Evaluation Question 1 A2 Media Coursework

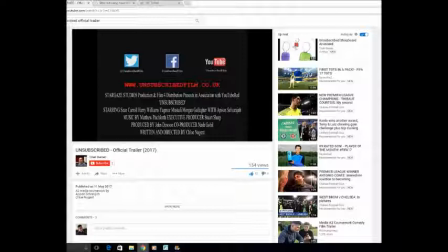Things as the principal, cast and crew, and production company name, distribution company name, all the companies involved in general, and all the producers, directors, etc. The unconventional yet very intriguing element of this trailer is
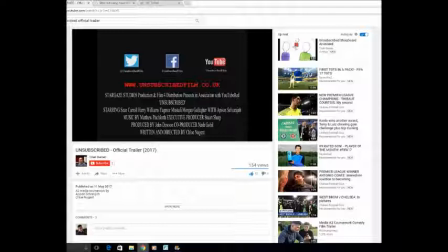as the end card goes away, we hear
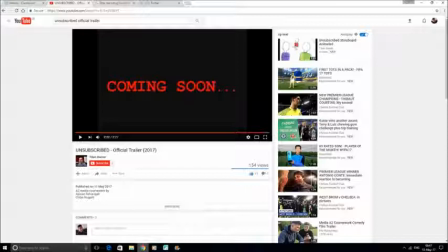a simple audio in the background of Sean crying for help, which again increases fear, tension, and almost keeps the audience on the edge and wanting to know what's going to happen next.
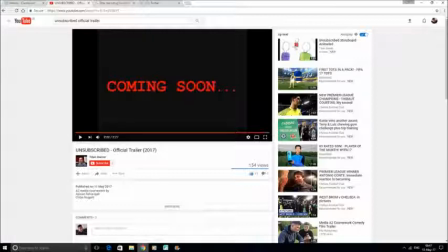This comes with the after the coming soon text pops up, which uses the same font as unsubscribed, just to keep the theme recurring.
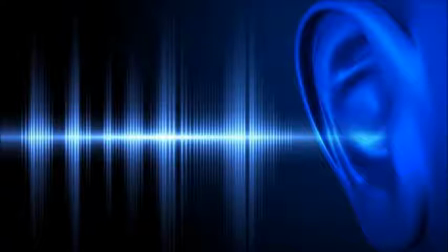Now, in terms of the sound, it's jaunty and happy at the beginning during the introduction stage, but you hear little clips or squeaks of when they transition to the other clips, which has reference to
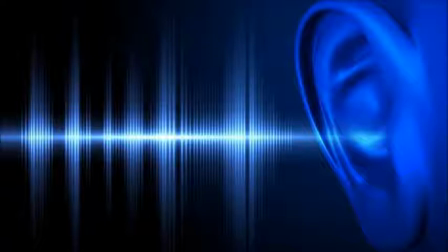technology and the element of it going wrong. As soon as Sean puts his hand on the camera, again you hear that little screeching noise of which is relevant to technology.
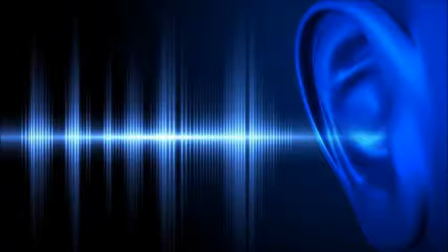But as soon as he puts his hand, the mood shifts, and there's more eerie, dark music involved now in the trailer. And for the they didn't know
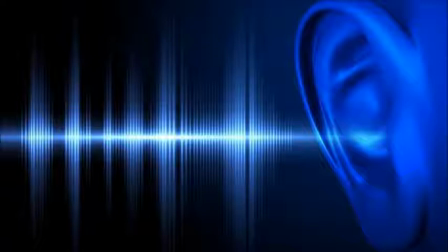section of the text, there is also the reiteration of the element of the TV screen going off, technology gone wrong, which is a recurring element throughout the trailer. Even when Morgan is
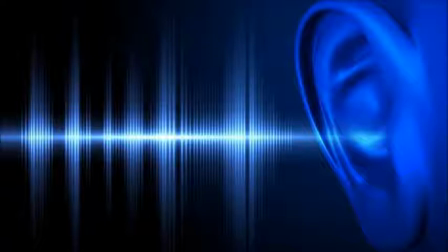vlogging their experiences, the tone of the soundtrack in the background does not change, just to show as soon as they've entered the area there is no escape, and that indeed they are in danger now.
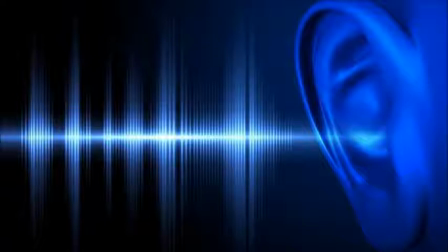The music intensifies as soon as Morgan's finished their vlog to indicate the montage sequence of the trailer, in which it starts as soon as we get the extreme close-up of Sean.
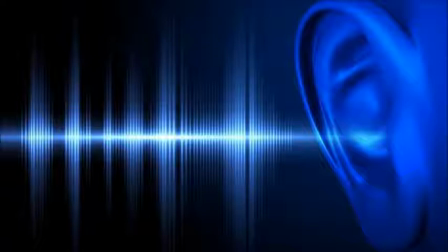There is an element of electronic echo almost used on the when dialogue of the characters, which fits in with the whole narrative of the film, which is surrounding
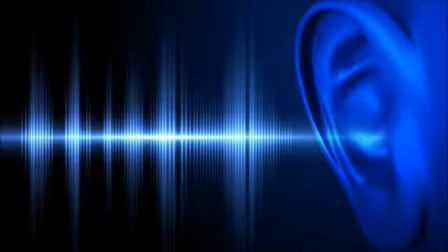YouTubers and how decisions they make goes wrong, which is related to technology again. The sound almost intensifies in speed, pace, and it goes up in pitch as well,
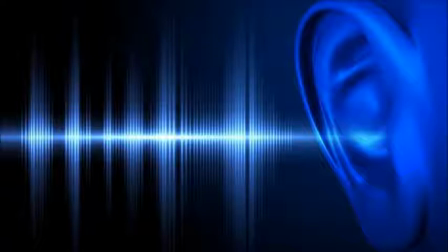and it all almost draws to a close when the title of the film is revealed. Then to create tension again, there is no sound. There's merely the sound of
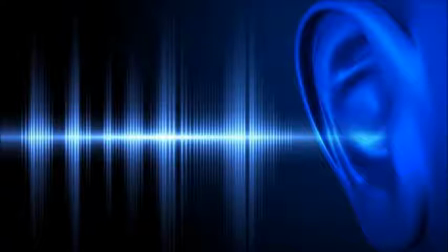Harry walking up to the camera or crawling up to the camera, and Yarmo's dialogue. After Yarmo's dialogue, you can hear Harry crawling up pretty down to the camera,
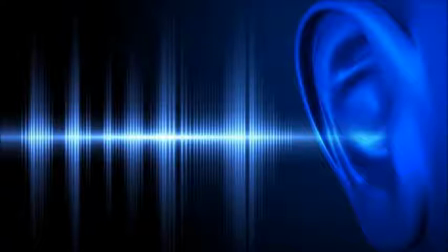and there's almost a buzzing noise or screeching noise in the background.